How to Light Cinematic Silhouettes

What is going on, guys? Ted here with the A-Team, and today we're going to talk about silhouettes and 4 different ways you can use them in your next movie.
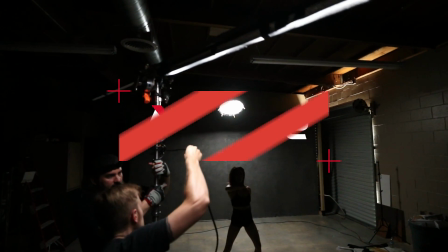Today we are here with David Weldon. David Weldon is an awesome DP that has worked with artists like Taylor Swift and Joseph Kahn. He shot commercials for Audi, Nike, Ford. Really, he's done it all. And today we're going to talk about 4 different ways you can apply silhouette lighting into your creative filmmaking.
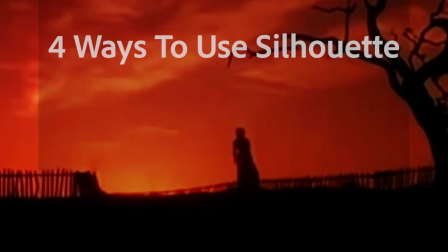0:25 So, David, what are the 4 types of ways that we're going to go over today? First types are going to be a sunset, daytime kind of vibe.
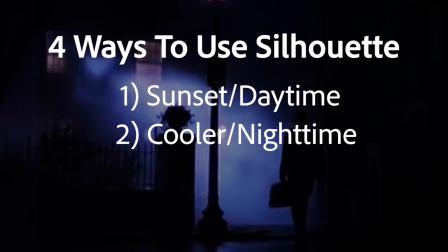0:31 And then we're going to jump into a night interior that's more of a cold, bluer kind of feel to it.
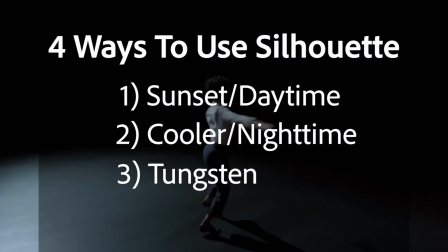0:36 Then we'll go to something a little warmer in the tungsten kind of realm. And then we'll do something that's kind of a dance. Kind of a music video vibe. Yeah, a little bit of a music video vibe. All right, so David, let's jump right into it. What was that first silhouette that we did?
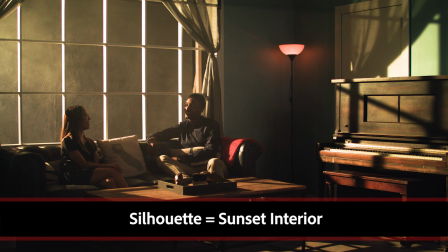0:46 That first silhouette was a day interior silhouette. It was a sunset vibe coming through the window, just trying to feel warm and make you feel like you're at home.
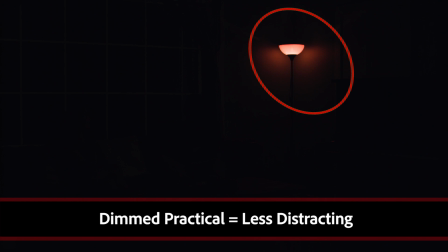0:53 First light was our practical, which was a floor lamp. We just had a single 60-watt bulb in it.
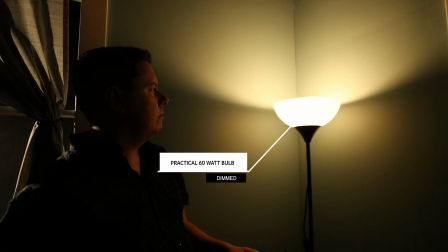0:58 Then we just tried to shape that light a little bit by dimming it down with a little hand dimmer that you can plug in line with the light.
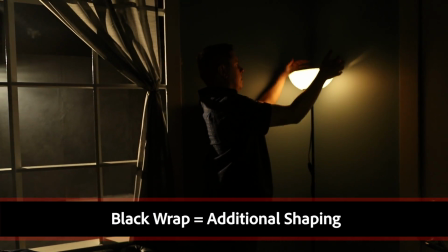1:03 And then we put some black wrap on top of it so it wouldn't spill all over. The second light, we're talking about the background light.
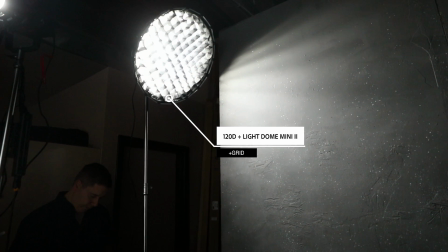1:09 So with that, we wanted to create some visual separation between our talent that was sitting on the couch. So what we did is we took a 120D, kept it daylight,
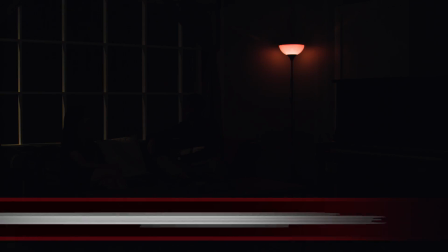1:16 put a mini light dome with a little bit of diffusion on it to spread that light out and kind of just make it feel less sourcey.
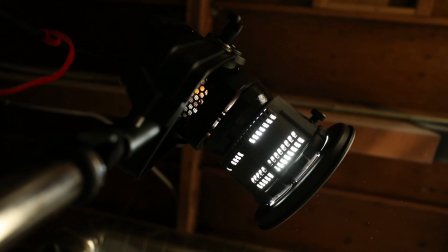1:23 Put the egg crate inside of it, put it up high, and just kind of raked it across that wall. So our third light ends up being our key light, which is kind of a back key kind of feel to it.
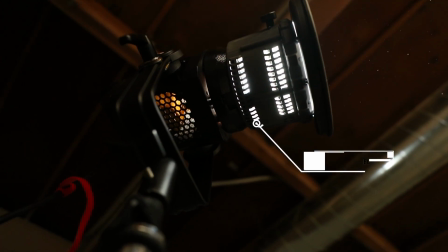1:31 It's coming from outside, it's going through the window.
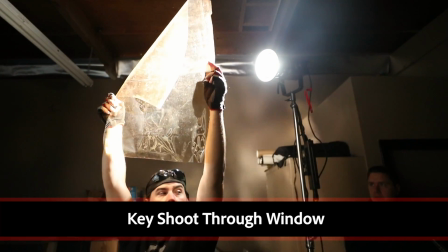1:33 And we took a 120D with a Fresnel attachment to make it as hard as possible, and then put a little bit of CTS in front of it. I think we were at a half CTS,
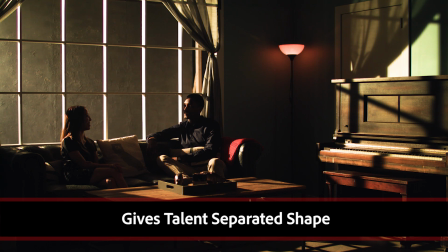1:40 almost a full CTS, pounding right onto our talent, hitting right onto his face that's closest to the window to kind of shape him. And the last light we did was a little fill light.
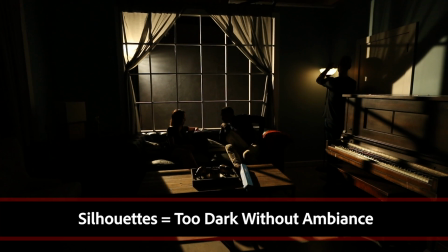1:48 So we wanted to bring up the image, even though we're in a silhouette, you still want to bring up enough light in the room so that the camera's still reading something.
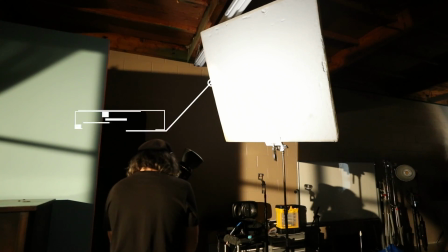1:56 So we put a 120D, bounced it right into a 4x bounce that was just out of camera inside the room,
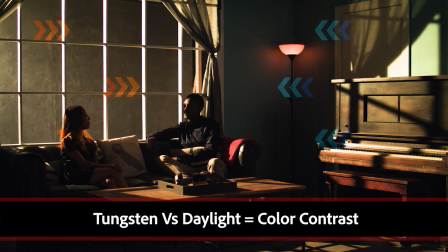2:03 and we left it daylight so there's a little bit of color contrast. You've got all this warm coming in, and we did some cool on the inside. Maybe it's a television or maybe it's something like that in the room. So, right on. So just adding a little bit to bring those shadows up. Now let's check out some of that lighting right now.
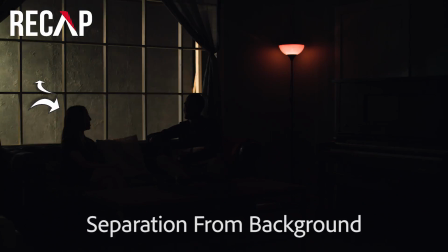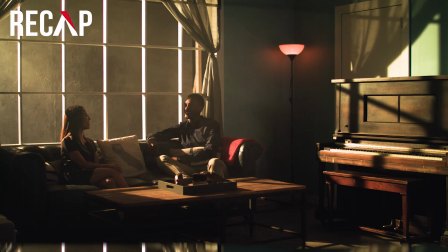Alrighty, so now we're moving on to our second type of silhouette. Now, David, what type of silhouette is that? This was a Moonlight silhouette.
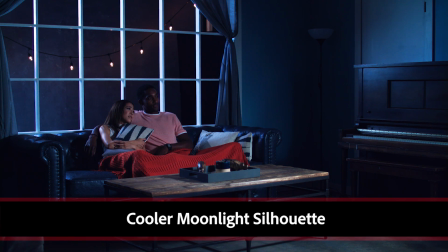2:36 It was a cooler blue silhouette, just a different feel than what you might see.
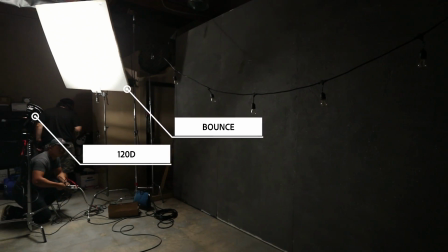2:39 So we've got a 120D, and we actually bounced it this time, kept it daylight into a 4x card, and then we made a book light out of it.
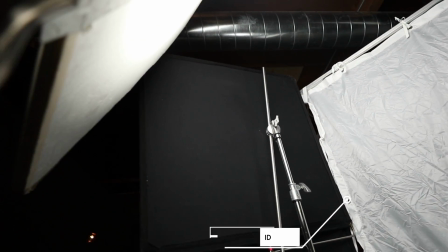2:46 So we put a 4x full grid to kind of knock that light down and spread it out as much as possible so it wasn't as hard.
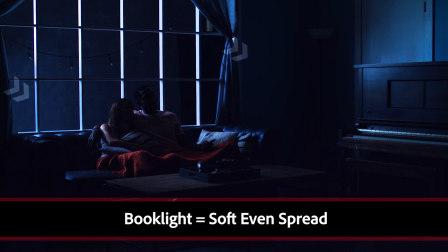2:52 I personally like a softer feel in the Moonlight. Fills out the entire space, just makes it feel like it's nighttime, like you're gonna go to bed. The second light we used was a string light in the background.
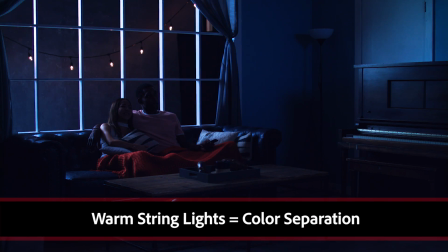3:02 We just had these little string lights to kind of feel like the back porch, kept them warm so they would separate from the blue that's coming in from that moon as well. And just adding a little visual interest out that window. Visual interest, yeah. Right on. And then finally for our third light, now we did 2 types of this third light.
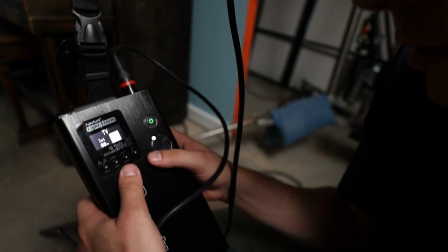3:15 Yeah, we did 2 different ways. Still a fill light, but we did one with a television gag. We used the 120D Mark II so that we could actually have the TV effect,
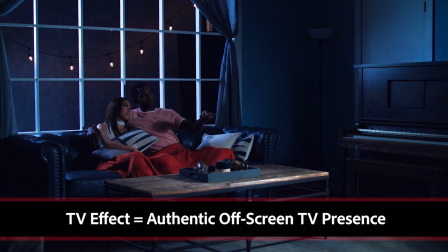3:23 so we could pop in and out and change the framing of it so we had our talent kind of look like they were watching a movie.
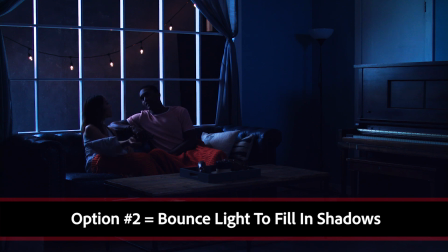3:28 And then we just turned that off and had it look like they were having a conversation with just a straight fill light bouncing into the card, keeping it all daylight as well. So let's go to our third lighting setup. Now our third lighting setup we did in the same scene, right? We did the same scene, just a different color temperature.
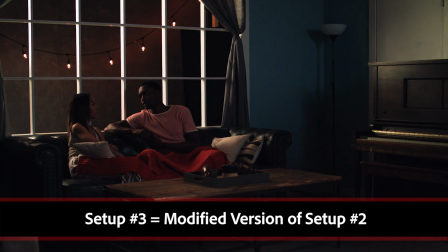3:42 We went in the previous, we were at 3400 against daylight, which daylight's normally 5600. And this way we kind of went the opposite.
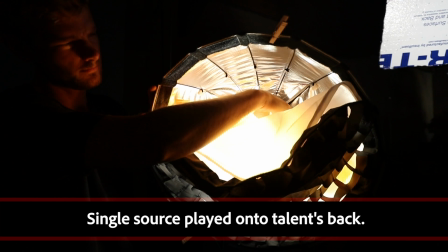3:49 So we went with a 5200 Kelvin on the camera, and then we went tungsten with pretty much everything, was to try to make it feel different. Right on. So now if that second setup was Moonlight and we were getting that super kind of cool moonlight, in this case we were going for a warmer moonlight.
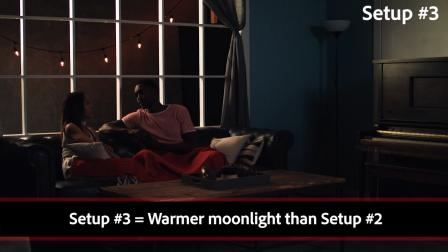4:03 Yeah, it's warmer. You're gonna think that I'm talking about the sun, but it almost more warmer neutral in a sense. Totally different type of silhouette, and all we did was just change the white balance on the camera and gel the lights a little differently. Easy. All right, let's check that recap.
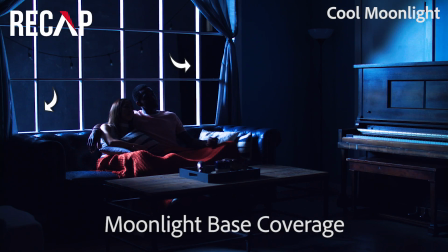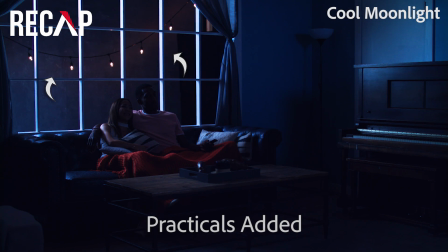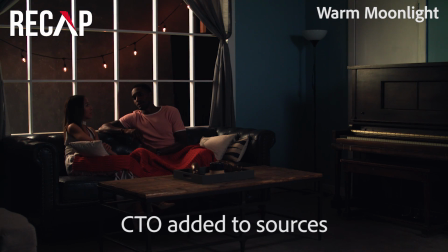Now, for our fourth lighting silhouette, what was our first light that we used? The first light we used was a 120D with a mini light dome.
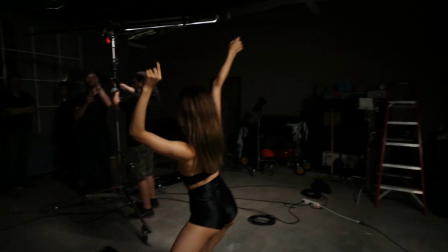4:42 We actually took the egg crate off, double diffused it, and let it play onto the back wall and on our talent.
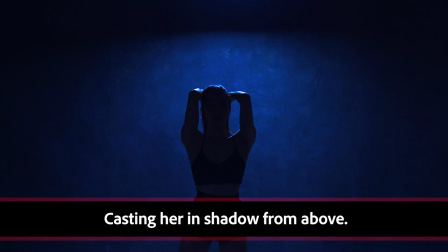4:48 So it was directly above her, shadowing her, creating that silhouette and creating some separation on the walls. Why did you take the grid off? The grid ended up controlling it just so it hit her and it looked pretty.
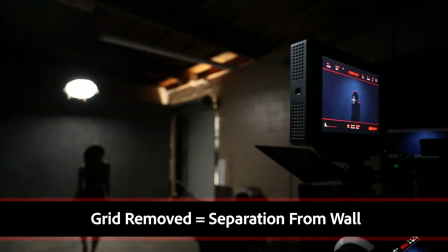4:58 And I started to look at it and go, well, now I gotta light the wall. I've gotta just make it separate somehow.
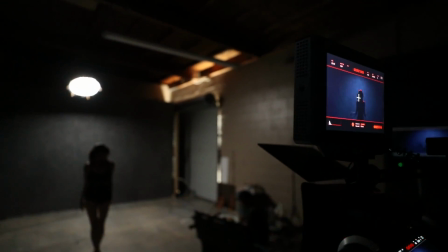5:02 And instead of adding more light, just use a light that's there and peel it off. Now, talking about our second light, you made kind of a rig here. What was that? Yeah, we made a little bit of a helicopter rig.
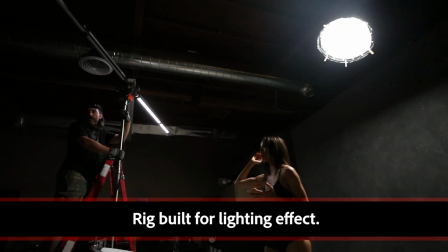5:10 So we took one stand, piece of pipe, we actually attached two quasar tubes, two 4-footers, left them daylight, and just taped them to the stand.
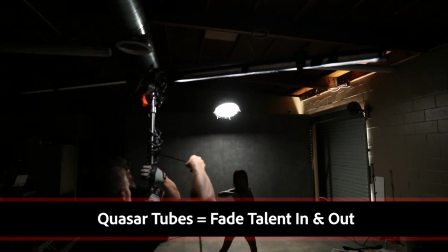5:18 The idea was to spin both tubes around. We ended up turning one of them off because it ended up being too much light, and it allowed it so that we could just put a little light that would pass across her, light up her face,
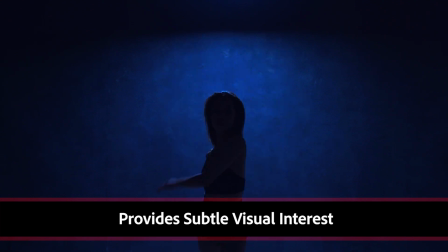5:27 light up her body, and as my gaffer would spin it, he'd spin it real fast when it was off her and then slow it down as it came across her just to kind of make it feel pretty and soft.
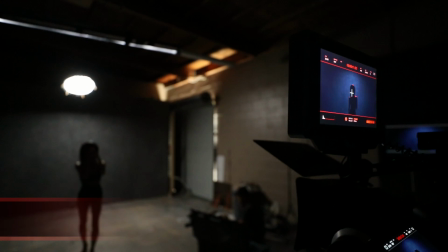5:35 Now, the last thing that you did, I saw something on the floor. What was that? Yeah, so we're shooting in an environment that has a gray floor.
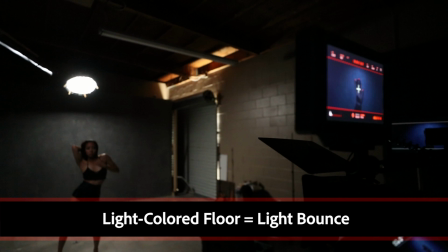5:41 You know, you think about if you're gonna add some, bounce into something, you might put a bounce card, a gray card, something like that.
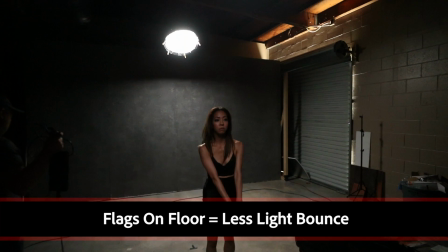5:46 So of getting a little bit of kick back into her that just wasn't pleasing when you wanted to go silhouette.
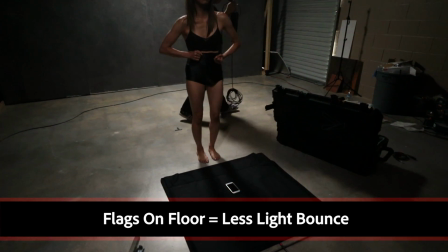5:51 So we put some 4x floppies on the ground just to keep that kick from bouncing back into her. Let's check out that lighting.
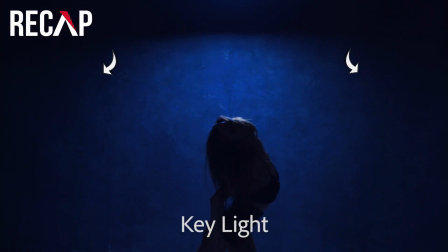Alrighty guys, so there you have it. There's your episode on silhouette lighting with David C. Weldon.
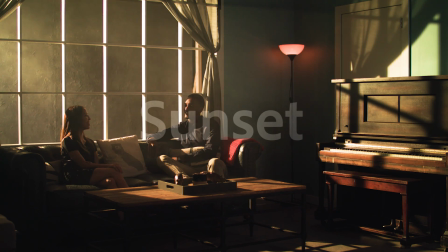6:13 David, break it down one more time. The first setup is a sunset vibe kind of feel to it, coming through the window.
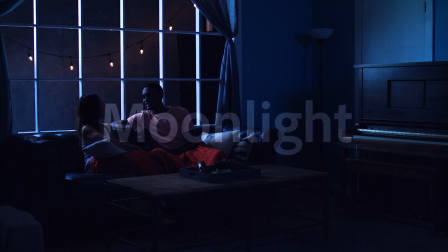6:18 Second setup was our moonlight, cool blue moonlight kind of feel to it, still coming through that window.
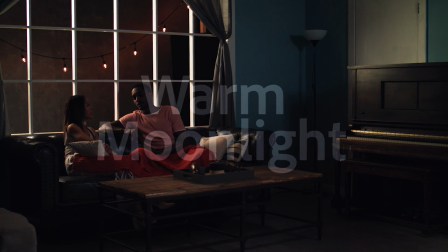6:24 Third setup was a neutral, more almost leaning warmer moonlight as well.
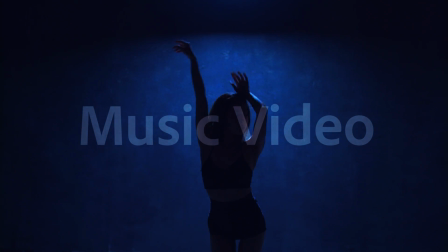6:30 And our fourth setup was a dance music video kind of just creative vibe to it.
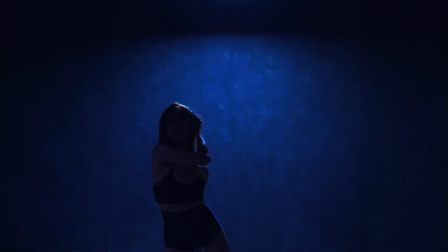6:34 So 3 narrative silhouette settings and of course 1 stylized experimental way to use silhouette lighting. Now if you like this episode, find David C. Weldon on Instagram at David C. Weldon Jr. Find some of his Instagram work there. If you like Aputure, find us on Facebook, Instagram, The Works. You'll see more tutorials and content that we are working on. And of course, if you would like to win something, post a comment with the next tutorial that you would like to see us cover.
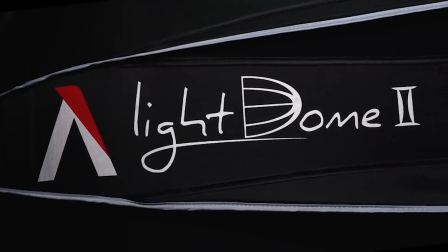6:53 We're gonna be giving away one of our Light Dome Mini 2s, which just came out, will be released soon. Best comment's going to win. And of course, I'm Ted from the A-Team, and we'll catch you guys next time.